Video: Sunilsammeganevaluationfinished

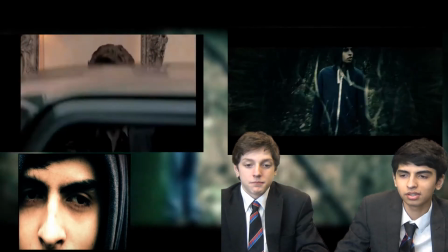258s
Fourth frame is to represent our types of transitions. An example of this is of the camera zooming into the actor's eyes.
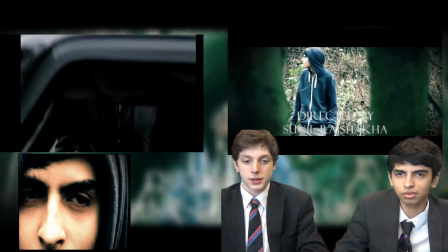265s
We have many different types of transitions that are all different.
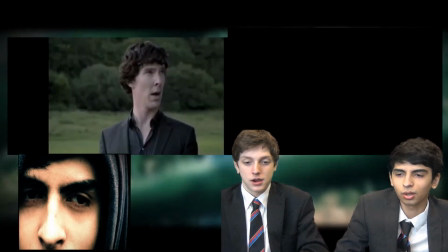269s
We had the inspiration of BBC Sherlock Holmes, as they have really good transitions and most of them are different.
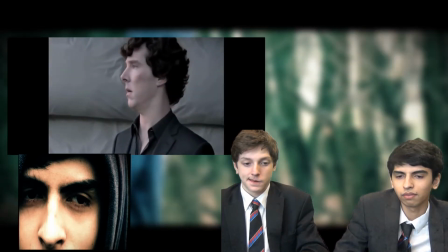276s
We used many types of transitions so that the viewer isn't bored if it's just fade-ins and fade-outs.
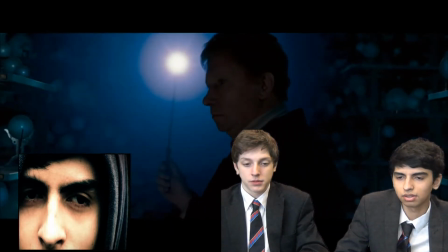282s
We added a zoom into the eye shot and some other transitions that fits into the video to fit the conventions of horror.
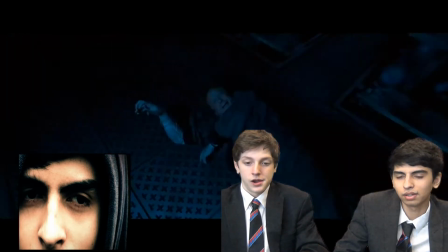291s
We also had inspiration of the fade-in from Harry Potter, The Order of the Phoenix,
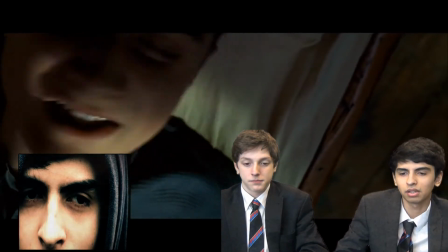296s
when Arthur Weasley gets attacked by the snake and you get the view of the snake.
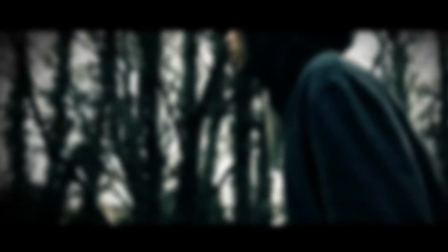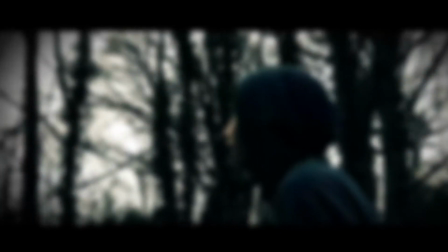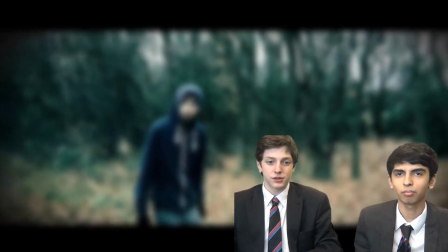313s
fifth and sixth frame is to represent our angles of our shots.
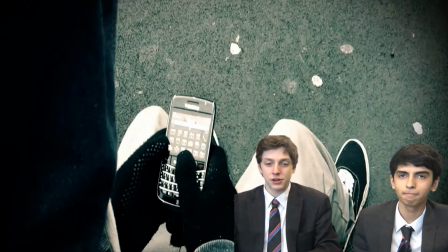317s
We used a wide range of shots in our film, such as establishing shot, mid-shot, long shots, close-ups, over-the-shoulder shots and tracking shots.
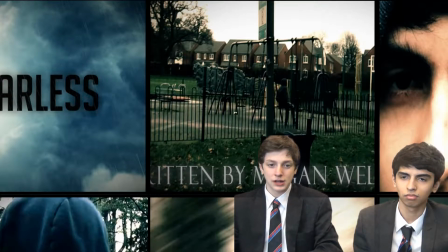327s
Without using these shots, our opening sequence will not look as good. This fits the conventions of horror and thriller, as for the establishing shot, it sets the scene and tells you where the person is and if they are in a dark place or if they're in a field,
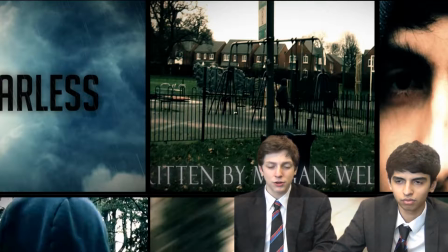343s
etc. We use close-up shots to see the facial expressions of the character.
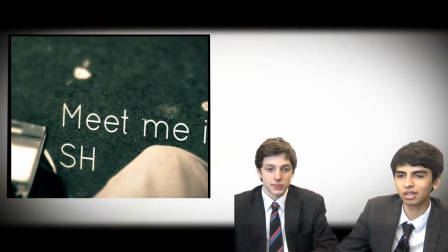347s
The seventh frame is to represent our editing skills.
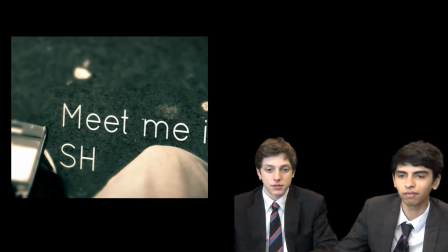351s
In our group we had a lot of experience at editing, so we knew how to create good effective effects onto our opening sequence, and all of them worked. We had the effect at the start where you see the villain's eyes looking at the protagonist. We also had another one at the end of the dream sequence, which ends the dream sequence.
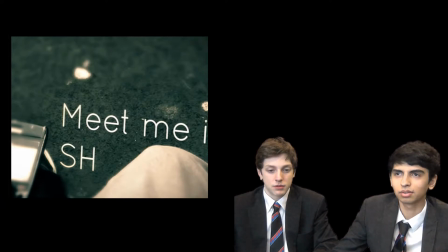372s
We also added 3D tracking onto the text when the protagonist received a text.
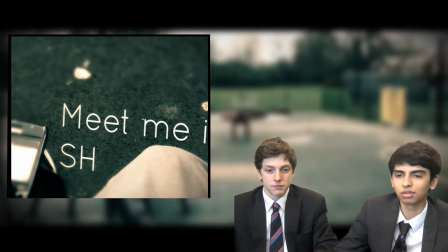380s
We had these types of editing as it fits the conventions of horror because the scene is very sudden and makes the user jumpy.
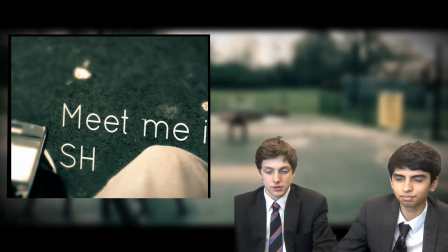387s
We had our colour correction to be dark and moody, to also fit the conventions of horror.
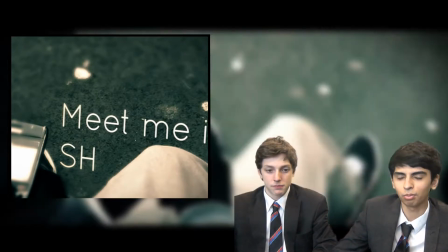394s
We also add a vignette around the borders so you can see like fade
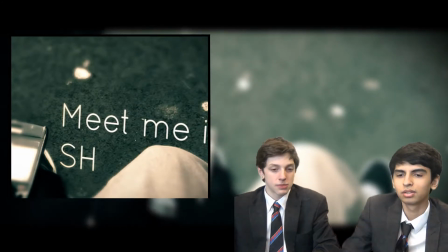399s
on the edges to make the character closed in his own world.
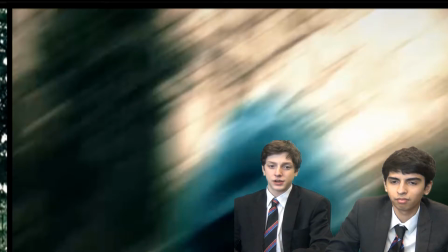408s
The eighth frame is to represent our ways of editing and why we did it to fit our conventions. In our group we decided to make the viewer to be more engaged with the video by having small things in the video, which makes the video better.
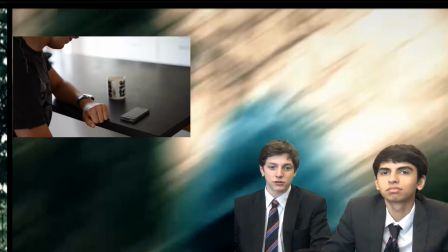421s
Our inspiration for the editing is BBC Sherlock Holmes, the text out of the phone, the transitions, etc.
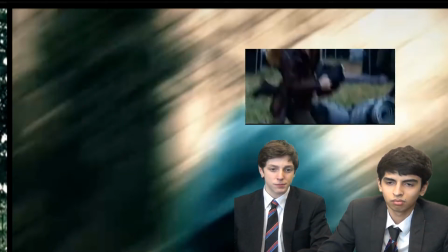430s
And some of the aspects of the Hunger Games when the protagonist is in the arena at the start and the scene is...
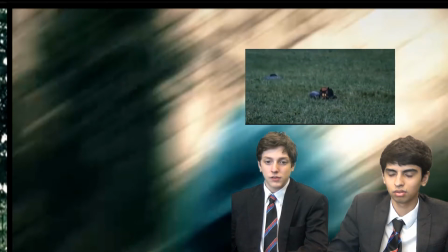438s
An example of this is the person who created the text effects, like in the BBC TV series Sherlock.
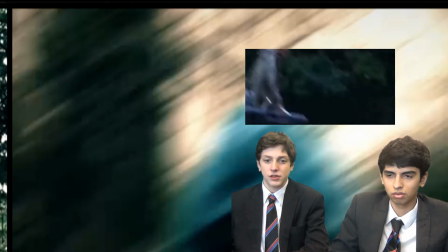445s
He created a mask around the text so that the viewer only focuses on that.
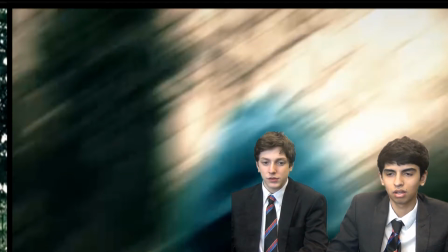451s
He creates a 3D effect to the text so it looks like it is coming out of the phone. This makes the video more eerie and fits the conventions of a thriller because it gives the mystery feel as you don't know who sent the text message to him.